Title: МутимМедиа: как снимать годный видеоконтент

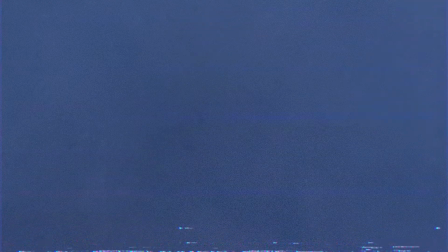(0:00)
При производстве видео нас всегда должны беспокоить две вещи – картинка и звук.
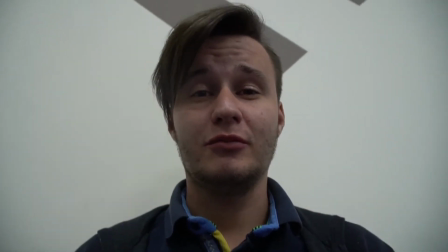(0:04)
Вот посмотрите, что в этом кадре не так. Картинка трясется, ракурс не самый удачный, все темно и не чувствуется глубина.
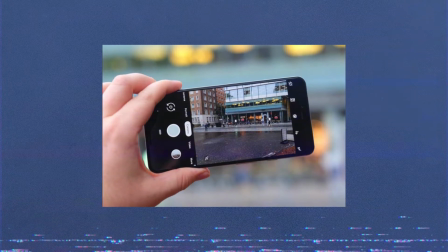(0:12)
Что делать с тряской? Конечно, сейчас почти у каждого телефона есть сносная стабилизация, но лучше не испытывать судьбу и сделать все профессионально.
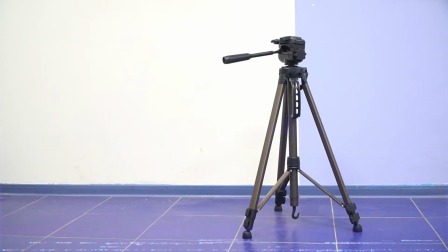(0:19)
Такой штатив продается в ДНС за полторы тысячи рублей. Вы можете попробовать поискать более бюджетную версию.
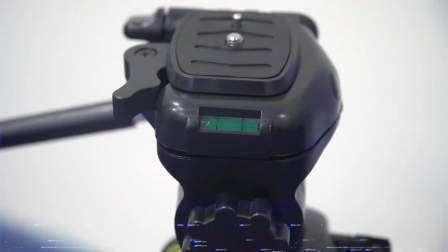(0:25)
Если вы собираетесь снимать на телефон, то убедитесь, что взяли держалку для телефона.
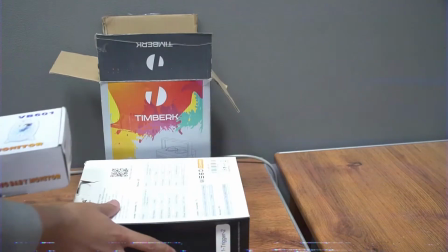(0:30)
Если бюджета ну совсем нет, то на крайний случай всегда можно соорудить держалку из коробок, книг и всего, что в принципе найдете.
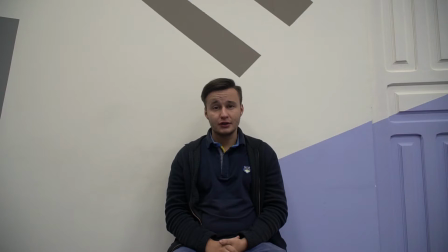(0:38)
Итак, мы выровняли картинку, выбрали ракурс на уровне глаз. Теперь возникла другая проблема.
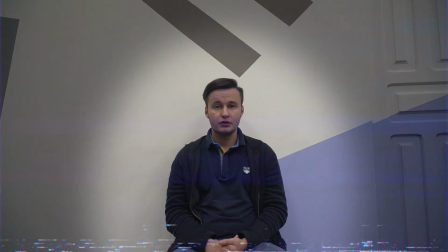(0:43)
В кадре много лишнего. Важно помнить, что вы сами решаете, что показывать зрителю, а что нет.
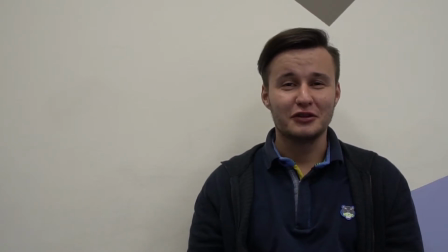(0:50)
Кадрируем изображение по правилу третей. Поэтому правилу объекты в кадре лучше располагать в точках пересечения условных линий.
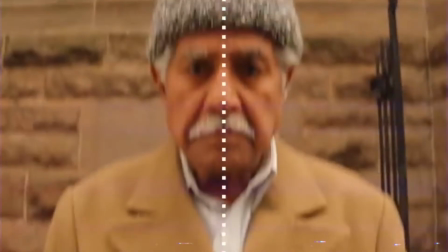(0:57)
Если вы, конечно, не Стэнли Кубрик или Уэсс Андерсон. Дальше самое важное.
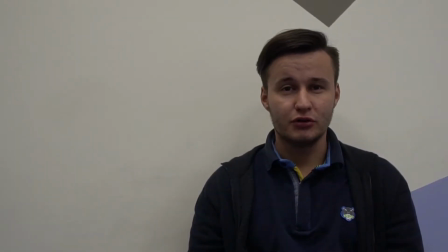(1:02)
По возможности ищите всегда самые освещенные места. Чем больше света, тем качественнее будет смотреться картинка.
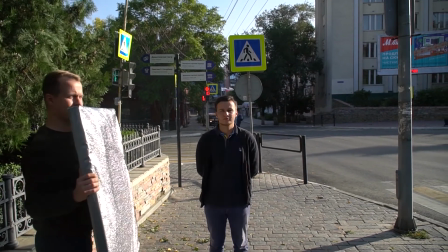(1:09)
В местах, где солнце сильно освещает с одной стороны, можно использовать отражатель.
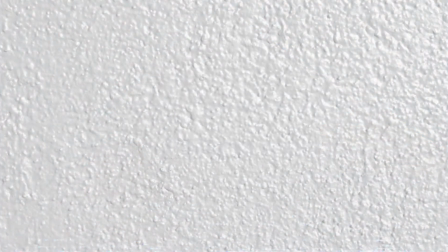(1:13)
Это может быть лист бумаги, пенопласта, даже спина друга в белой футболке.
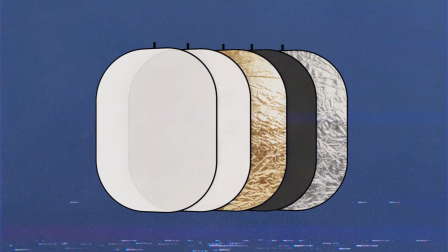(1:19)
Да что угодно. Главное, чтобы поверхность была широкая и умела отражать свет. По поводу глубины.
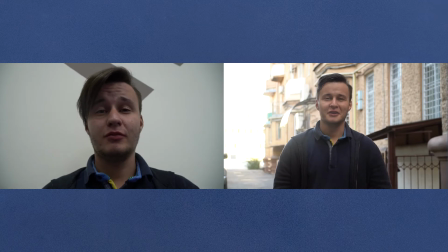(1:24)
Оставляйте за главным объектом как можно больше пространства и желательно подсветите его,
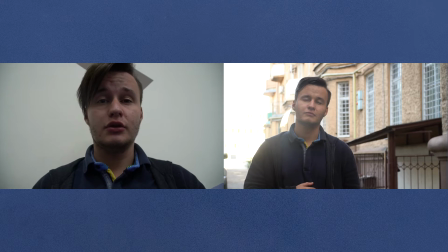(1:29)
чтобы отделить говорящего от фона так, чтобы даже не было вопросов, на что нужно смотреть. Теперь советы по записи звука. Итак, вариант номер один. Обычная комната. Как слышите, есть эхо. Я говорю достаточно громко. Пишем на обычный диктофон на телефоне, не используя никаких дополнительных условий. Итак, вариант номер два Мы переехали в комнату поменьше Соответственно, для звука она намного лучше Но учтите, что в таких комнатах могут быть звукоотражающие предметы Например, дерево, кафель и прочее Стараемся их избегать Таким образом,
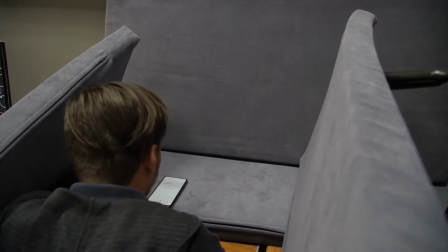(2:09)
воспользуемся способом Билли Айлиш или Сын Дука То есть обложимся подушками Мы нашли такие,
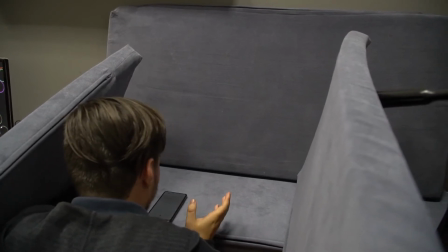(2:17)
но в принципе подойдут любые другие подушки либо материал схожий с подушками а если вы подключите петличку то у вас вообще получится домашняя студия петлички недорогие стоит от 250 рублей и заканчивая бесконечностью на нам зачем дорогие возьмем бюджетные если после
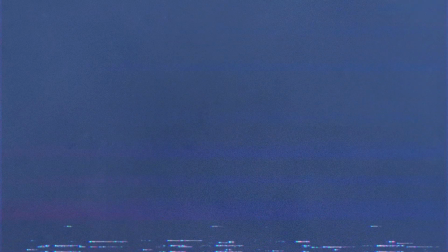(2:39)
записи остались огрехи которые надо решить записывайте Шумодав или деноиз Удаление щелчков или декликер
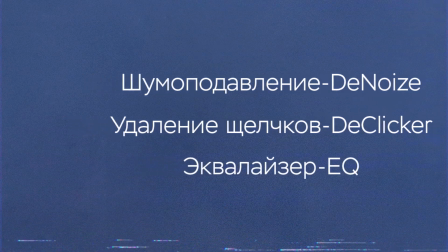(2:50)
Эквалайзер или ЭКЮ Как по работе с этими инструментами,
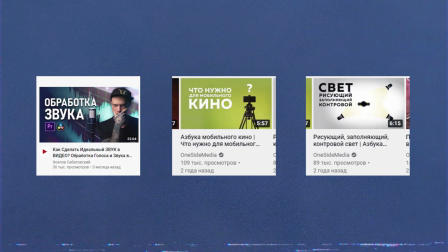(2:55)
так и по работе в целом с программами, YouTube вам в помощь. И в завершение по программам.
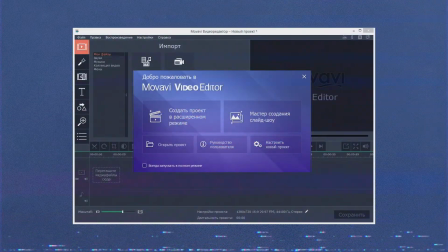(3:01)
Есть Movavi Video Editor, в нем все интуитивно просто, но если хотите покреативить, то в нем маловато возможностей.
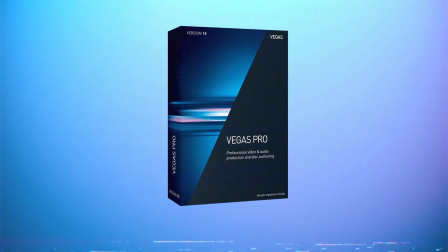(3:10)
Есть Sony Vegas, который тоже в целом приятный, но косит под ребят покруче. Каких?
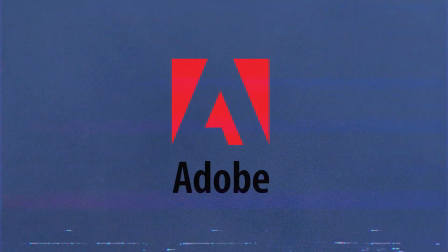(3:15)
Ну, конечно же, Adobe. Весь пакет Adobe состоит из самых полезных программ.
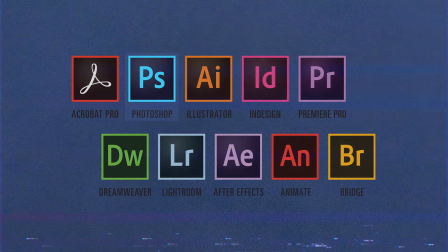(3:20)
Нам для начала нужны всего две. Photoshop и Premiere Pro.
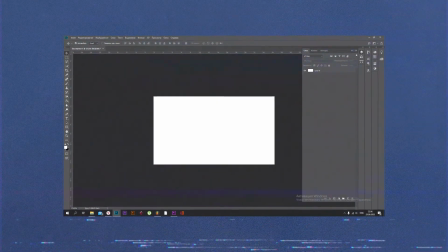(3:24)
В Photoshop проще и быстрее работать с картинками и текстом, чтобы потом все это импортировать в проект Premiere.
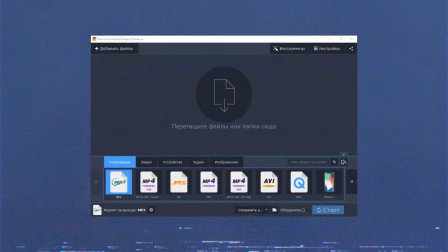(3:30)
Также советую поставить MoAvi конвертер. Рано или поздно пригодится.